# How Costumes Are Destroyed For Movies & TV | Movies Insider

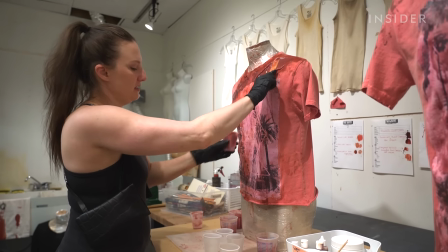The silicone will kind of form to whatever is underneath. So if you do it flat, you're gonna have a flat looking shirt.
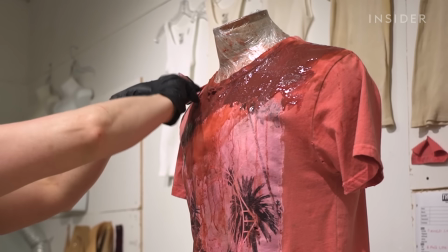Which is why it's best to use a mannequin. It will keep that kind of wet, clingy fabric look.
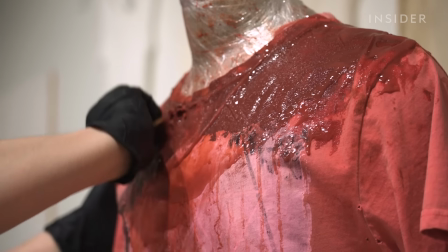When we were doing this, we'd start with a brush or with a stick and then just give up and use our hands.
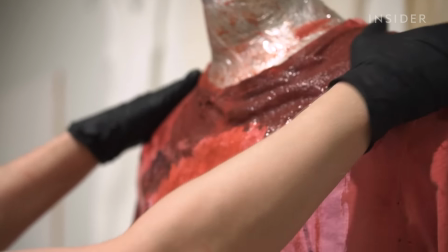Because honestly, you're just smushing stuff all over and you don't really have to be artistic about it.
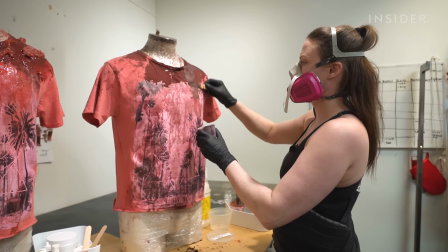So there's a nice gross piece up there. For the later scenes where the guts have dried, Sarah switched to latex.
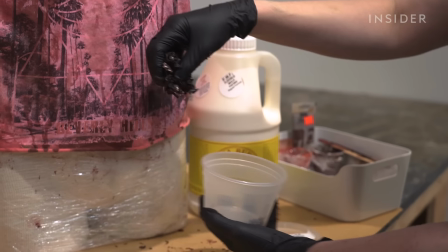It still had some shine and clung to the fabric. Just like the blood, when they're dried, they're darker, they're kind of shriveled up.
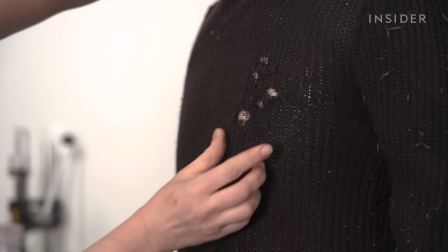Blood and rips are pretty common breakdown scenarios for action projects. But sometimes a scene will throw Sarah a less common situation.
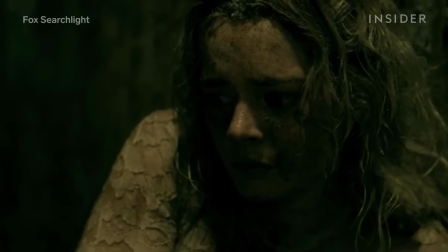Like for this scene in Ready or Not, Sarah had to think about how clothes decompose on a body.
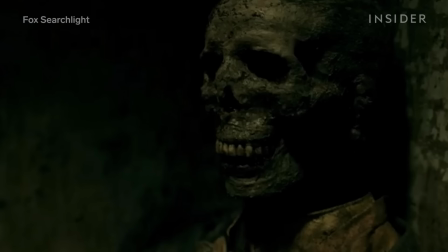She had to work on the tuxedo on this corpse, which had been buried underground for decades.
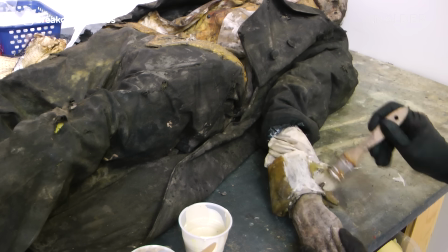First, the clothing had to reflect the context.
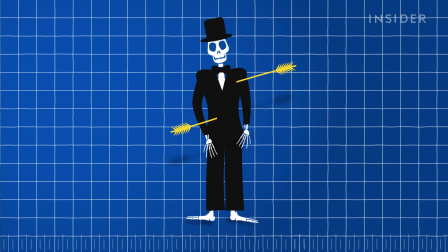So this guy gets shot with a bow and arrow, but he's probably been running around before this, right?
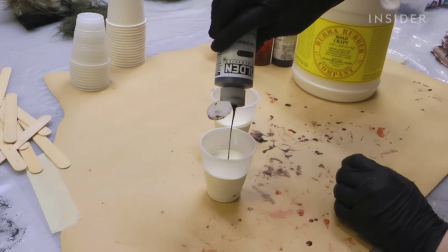So he might have some rips, he might have some dirt, definitely some sweat. She used black paint for the bloodstains as they'd fully dried out and congealed.
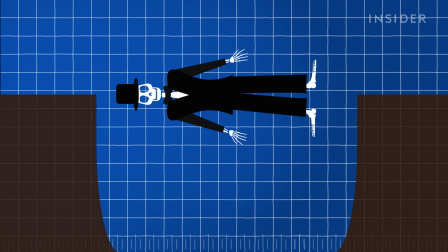Then she had to think about how the bodily changes would impact the outfit.
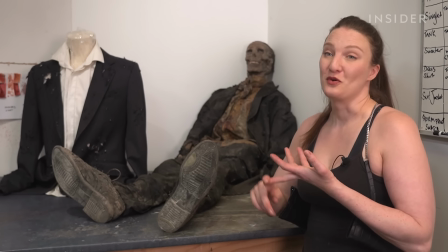There's death, there's bloating, there's liquefaction, there's putrefaction, there's desiccation.
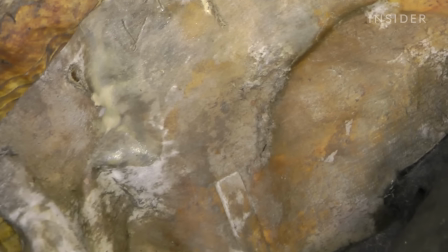I really wanted it to look like, whatever body juices seeped out into him, seeped out into his clothes.
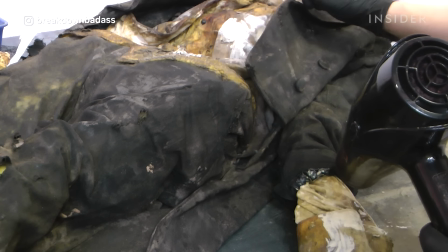This body was also buried in a deep pit, so Sarah mimicked the dry rot caused by moisture and added holes from moths and other insects.
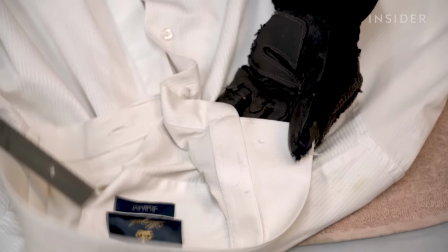That's really where the rougher and file were useful. To top it all off, because the corpse was underground, it was covered in dirt.
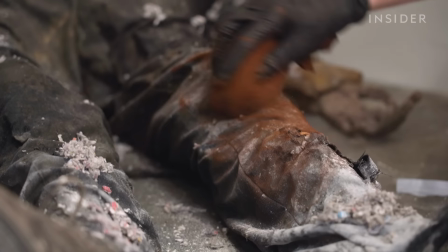And believe it or not, recreating dirt is one of the toughest challenges of the job.
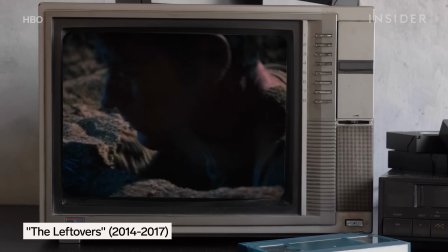Using real dirt is really unpredictable, as some dirt stains could be permanent,
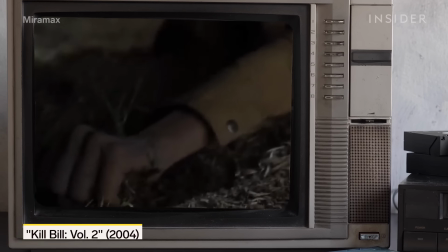a problem in the event that productions do need to wash and reuse an outfit. So Sarah will replicate it with non-permanent materials.
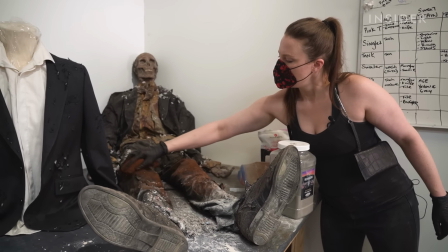For the tuxedo, she painted on brown spots and ground up non-permanent powder to create mud stains.
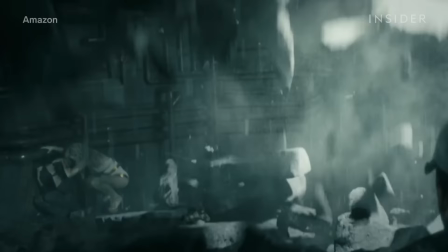And for the boys, Sarah had to adjust Kenji's clothes after he brings down a ceiling on Homelander and later gets thrown through a wall by Stormfront.
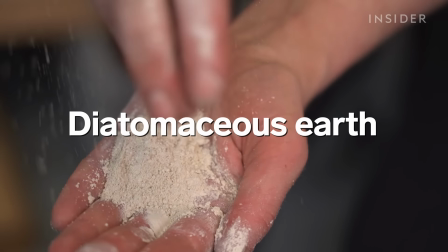She went beyond dirt powder and added diatomaceous earth, a powder that simulates the dust and dirt you'd find in a tunnel.
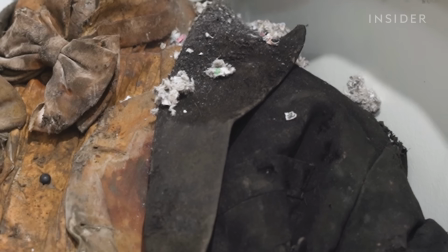After Kenji gets thrown through the drywall, Sarah added this cellulose, which is the same material used for insulation in houses.
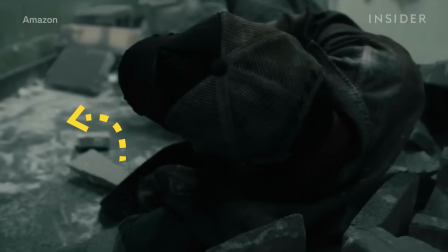It matched the set debris perfectly. Even the sweat stains you see on screen can be fake.
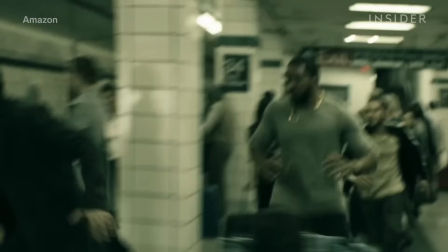This is especially true for action scenes that are shot out of order.
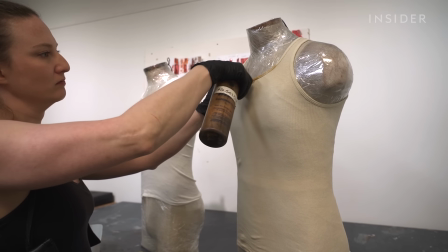To simulate sweat stains that stick and look wet, she sprays a mix of glycerine, water, and oils. It won't just run everywhere, it'll kind of stay put where it's supposed to be.
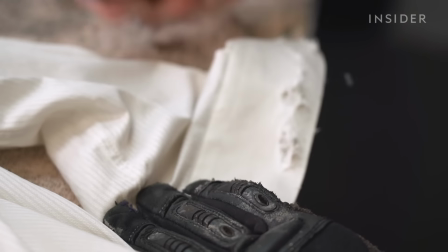None of these techniques we've mentioned so far would work for these scenes in The Boys, however, because of the super suits.
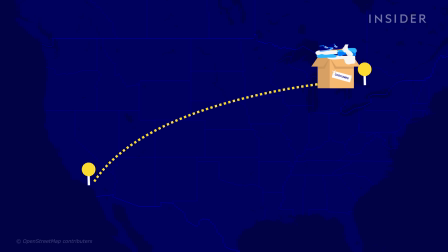These costumes were expensive and shipped from LA to Canada for the shoot, so the production team didn't have multiple versions to mess around with.
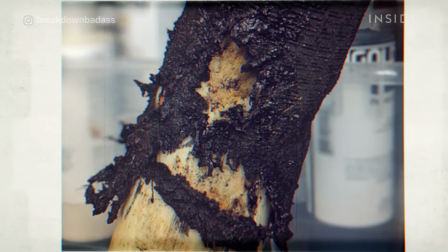So how did Stormfront and Black Noir's suits look so damaged here and here? So we had to come up with unique and innovative ways to make the costumes look like they were damaged without actually damaging them.
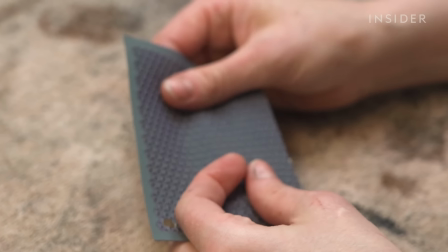Sarah used leftover fabric to recreate Stormfront's suit.
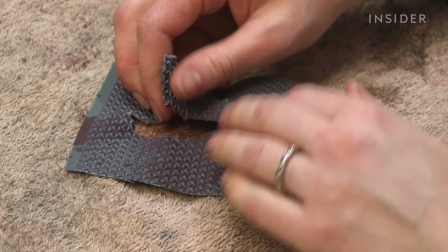That way, the breakdown team could rip it and sew in prosthetic burn wounds created by the makeup department.
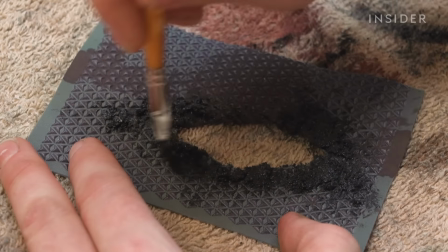By painting a mushy mixture around the edges of the rips, Sarah could emulate real burn damage.
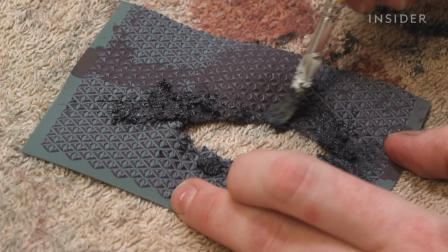If you look at a burn, usually right around the lip of the burn, there's like a slightly lighter color that's left there.